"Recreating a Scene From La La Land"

Welcome to Littlefield University. Today we're going to show you how to light a dramatic dinner scene for your next film, inspired by a scene from one of my favorite movies, La La Land.
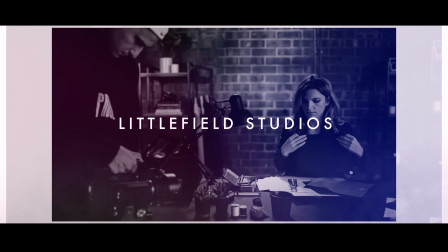Check it out.
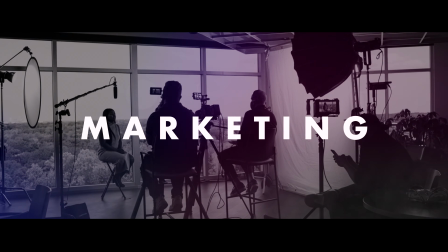At our production house, the Littlefield Company, we have access to a lot of professional equipment. Now, we don't have an unlimited budget or every piece of gear that we might want, so sometimes we still have to get creative with lighting and composition so that we're achieving a beautiful cinematic image that's still within our budget. Now, if you're a beginner, this video might seem advanced, and if you're a seasoned pro, it might seem like pretty standard stuff. Either way, you can use these lighting techniques and storytelling principles on any budget, and hopefully this video can be an inspiration to get you started.
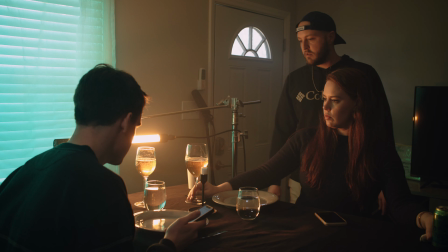All right, so we are on set right now in our La La Land set. This is just a local Airbnb that we've rented, and we're kind of using it for a couple different videos that we're shooting this week. Like with any budget-friendly location that you get, there are some limitations that you might have to overcome. For example,
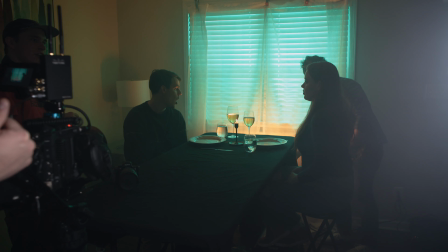this house actually didn't have a table in it, so we had to bring our own table,
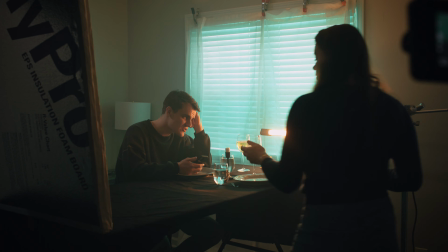and this is just a duvetine tablecloth. It didn't have curtains on the window, so we had to bring our own curtains. It's really important that when you are creating a scene, whether you're making a unique scene or you're recreating something from a famous movie, that you don't neglect your set dressing. You want to bring in items to make it feel like a real lived-in space. For our camera, we are using the Canon C500 Mark II. That's our go-to camera.
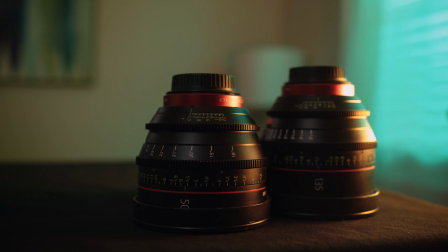We're using Canon cinema lenses, and we are monitoring wireless to the Atomos Shogun Inferno.
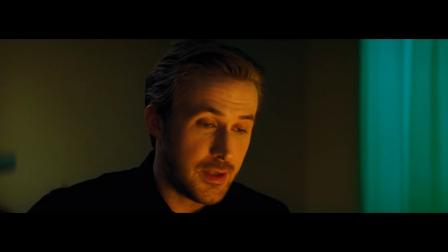For lighting, we are using a couple of really fun tricks to recreate this scene. If you remember the scene, they are at a dinner, it is lit by candlelight, and the window outside,
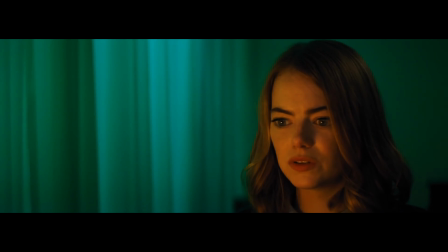they never really mention it, but it seems like it's being lit by a neon sign that's just outside the window.
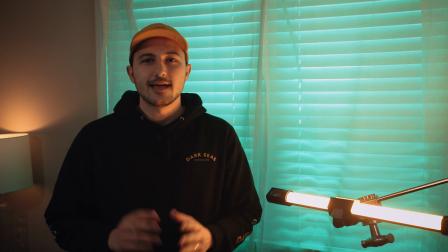So we're gonna try to recreate that. Let's check it out. Hey guys, welcome to our La La Land set here.
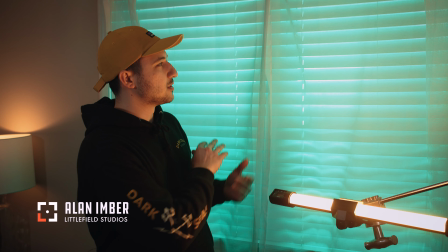We have a candlelit dinner with a nice, beautiful green neon light shining through our window.
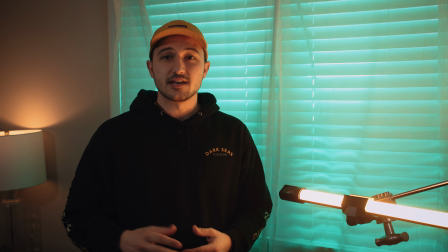And so our main light source is motivated from a candle, in which we have this 2-foot quasar,
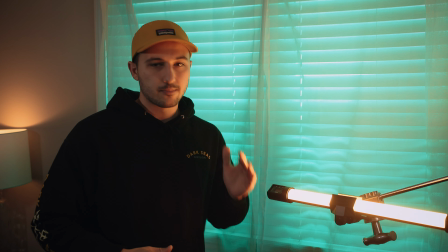so to about 2000 Kelvin, and that's kind of shining from above and giving that nice warm glow on the left side of their faces.
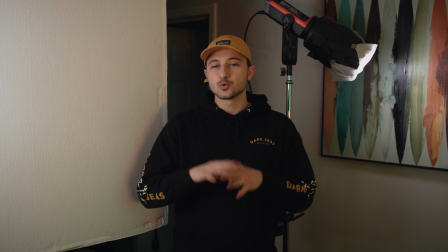All right, so to the left and to my right, we have two other crucial aspects to our lighting setup, and to my right is our big white bounce.
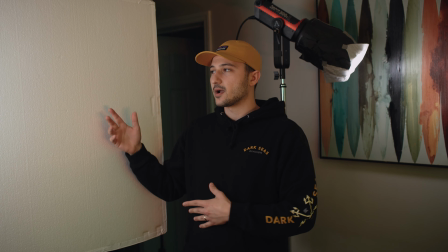That sounded weird, I'm not gonna do that way. And on my right we have the beadboard, which is filling in the shadow side of our character's face,
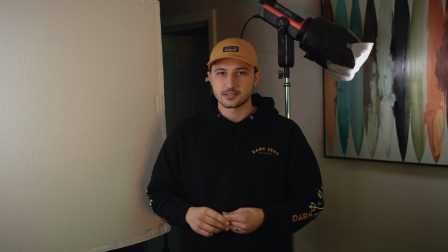just so there's not too much contrast between the left and right side of their face.
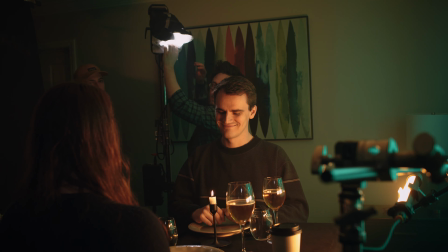And to my left, we have the 300D Mark II with a Fresnel attachment and a little bit of black wrap to kind of shape it
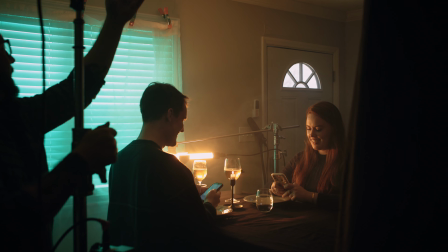in and give them a nice hair light on the back right corner of their head and separate them just a little bit more from the background.
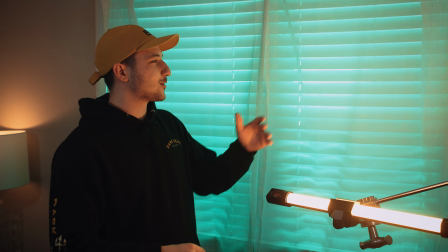And of course we have our great big neon light, which is,
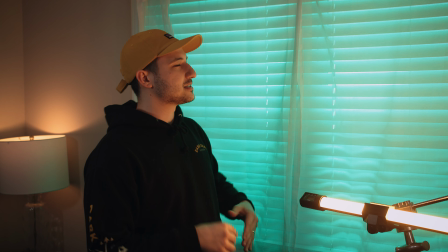And of course we have this great big green neon light, which is emulating a neon sign somewhere outside of the building.
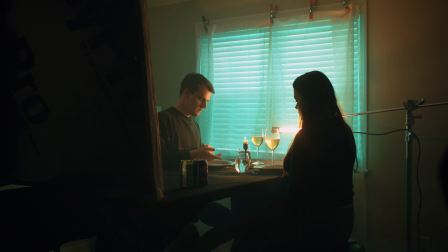And that's gonna cast that green light onto the wall, separating our main character from this warm light.
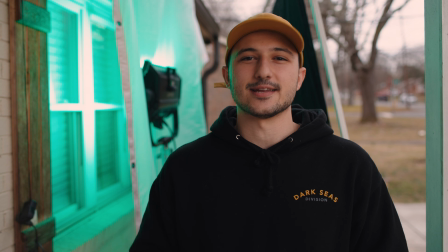So let's go check it out outside. All right, we're outside. Let's take a look at our lighting setup. So first things first, we have a 1.5 silk covering the window.
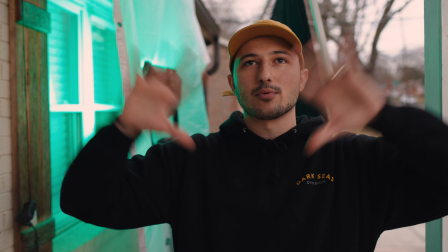That is purely just there to diffuse the light and spread that green all amongst the window so it's not one single source.
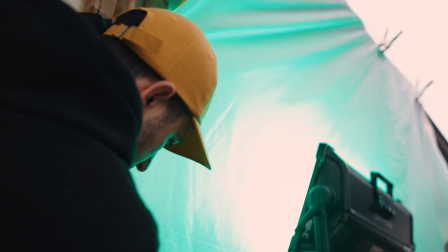For our light, we have the ARRI Sky Panel S60C, that's an RGB light,
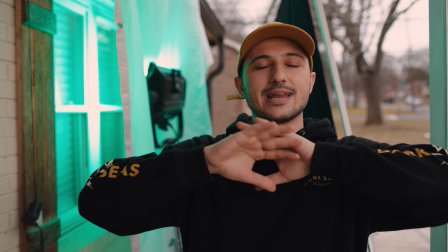and we have that at full blast, 100%, creating that really green color inside.
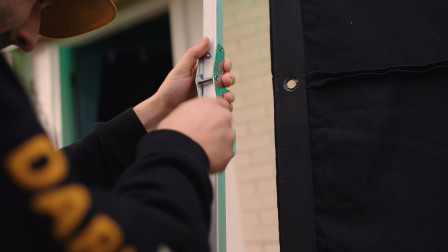And then finally, behind that, we have a 8x8 frame with negative fill. All it's doing is blocking out the sun so we can have a darker set inside.
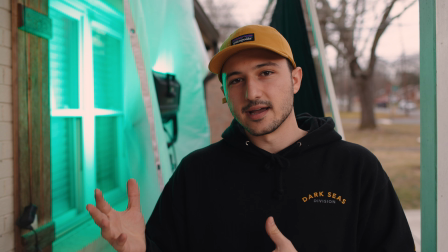Because we're filming this during the day, we can't film it at night, so we gotta adapt and overcome, and that's how we do it.